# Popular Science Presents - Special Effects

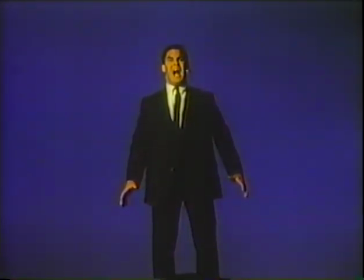1010s
To create this effect, the actors were first photographed in front of a blue screen.
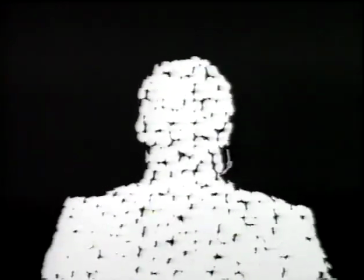1015s
The actors' images were then digitized by computer and composited into the scene.
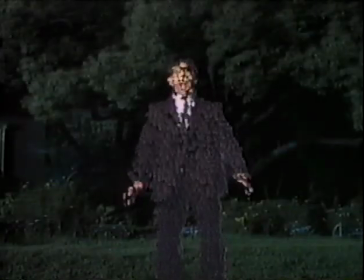One of the scenes which I actually believe to be have been one of the more challenging scenes
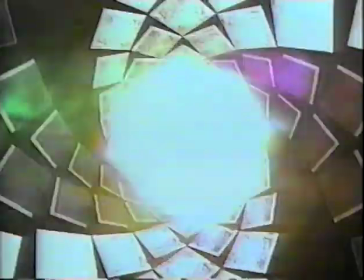1033s
was the shots that Hayden Landis, one of our animators, worked on, which portray Job's point of view when he's receiving the treatments.
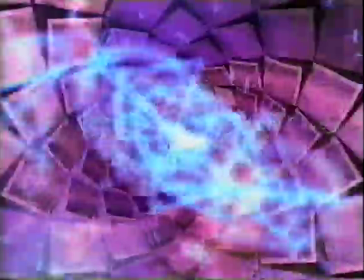1041s
One animator had to spend 6 months in front of a screen making these shots where he was flying down into this spiral vortex of sacred
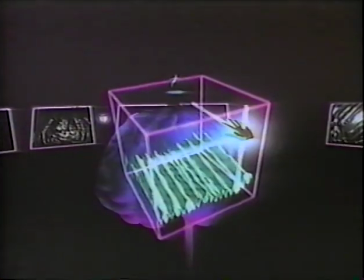1050s
geometries and strange symbols. This scene shows us Pierce Brosnan's point of view through the virtual reality apparatus.
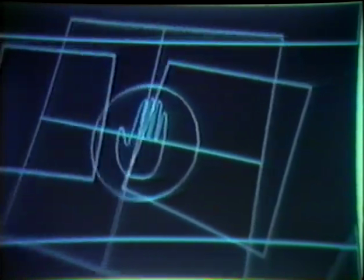1059s
In order to create this effect, visual effects technicians first created computer-generated wireframe models of the various elements in the scene.
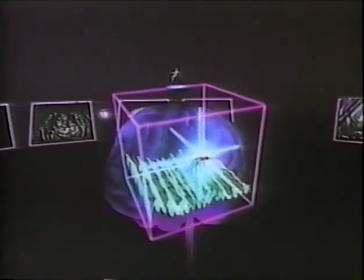1067s
The frames are then covered with computer-generated skins that provide a surface to the wireframes.
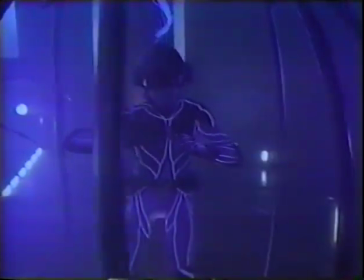1073s
The surfaces are then smoothed out and highlights are added. The results are a stunning example of computer-generated special effects.
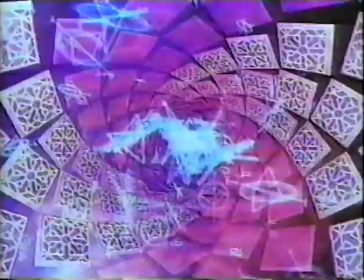1083s
A lot of the symbols and structures in those shots were
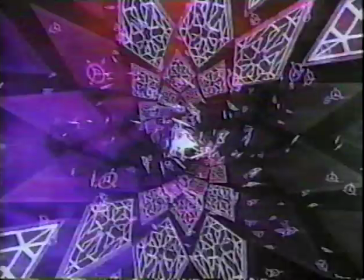1088s
actually have the intent of having a physiological effect on the viewer. In Lawnmower Man, we did make very definite attempts to have strong impact on the viewer through whatever was happening in each scene. In these scenes where Job was experiencing the treatments and the bombardment of icons and sacred geometries,
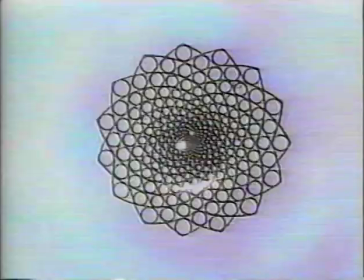1110s
we did everything we could to make that a real experience for the viewer. And the spiral, which is the foundation of those scenes, is a hypnotic,
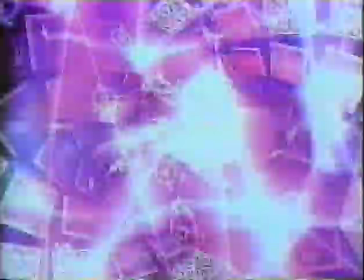1118s
transcendental sort of form, and it induces a definite alteration of your state of mind. If you sit and look at a spiral turning, it's hypnotic. And so we did as much as we could in those scenes to really make them have a
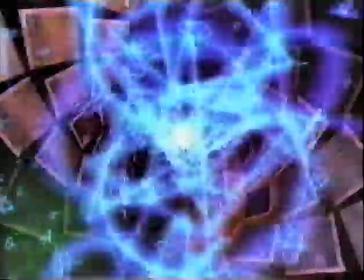1133s
physiological impact on the viewer. The Lawnmower Man, with its computer-generated images, represents the future of special effects in the movies.
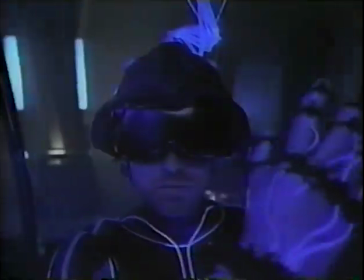1142s
Visual effects artists can now use computer technology to create images never before seen in any film.
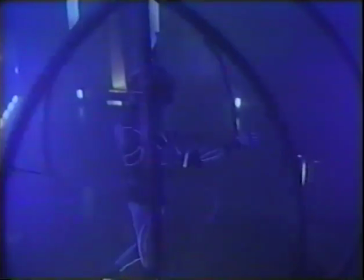1148s
Films like The Lawnmower Man have only scratched the surface of computer animation. As special effects enters a new era,
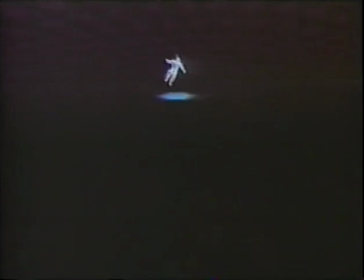1155s
computers will continue to be an exciting and powerful tool in the creation of new and innovative special effects.
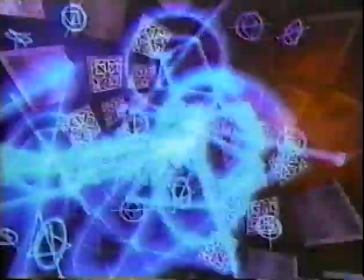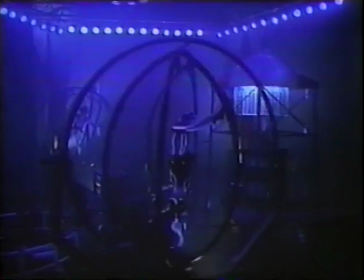Hollywood has always embraced new technology. When audio recording became possible in the 1920s, the movies immediately began to talk. Hollywood was just as quick to seize upon the potential of the computer. Filmmakers always set out to dazzle the viewer, but today's audiences are more amazed than ever. Computer-generated images are Hollywood's newest and most powerful visual effects tool.
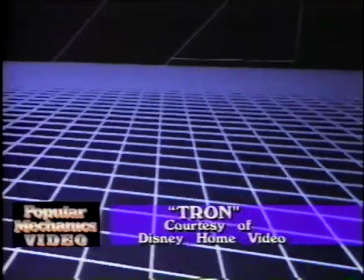1197s
It all began with Disney's ambitious 1982 film, Tron, the first movie to contain computer-generated images.
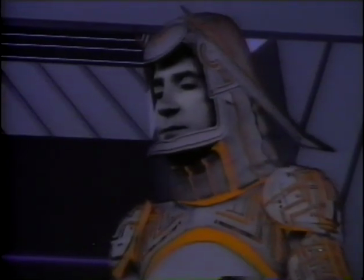1204s
Tron was ahead of its time and changed the face of visual effects forever. Disney's head of visual effects, Harrison Ellenshaw.
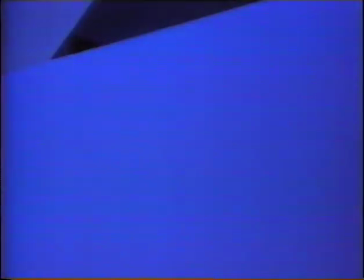1214s
Tron was, from my mind from the very beginning, was a huge opportunity to do something on film that film is very capable of doing, and that is to create a whole new world. And you can go places on film. Film is unique as a medium. It's not like poetry, it's not like music. You can visually show something that people have never seen before.
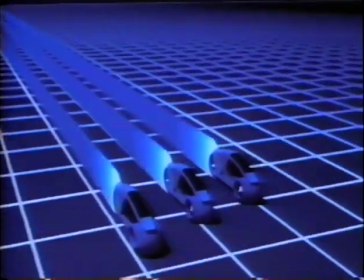1237s
The computer not only generated these images, but served as the environment for much of the film's action.
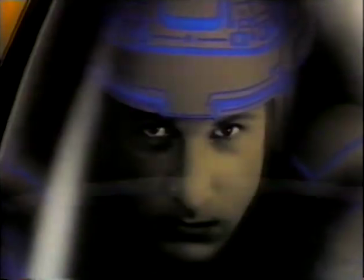1243s
Man goes inside a computer, and it's not just wires and circuit boards, but he's inside, and there's another world that we create from scratch.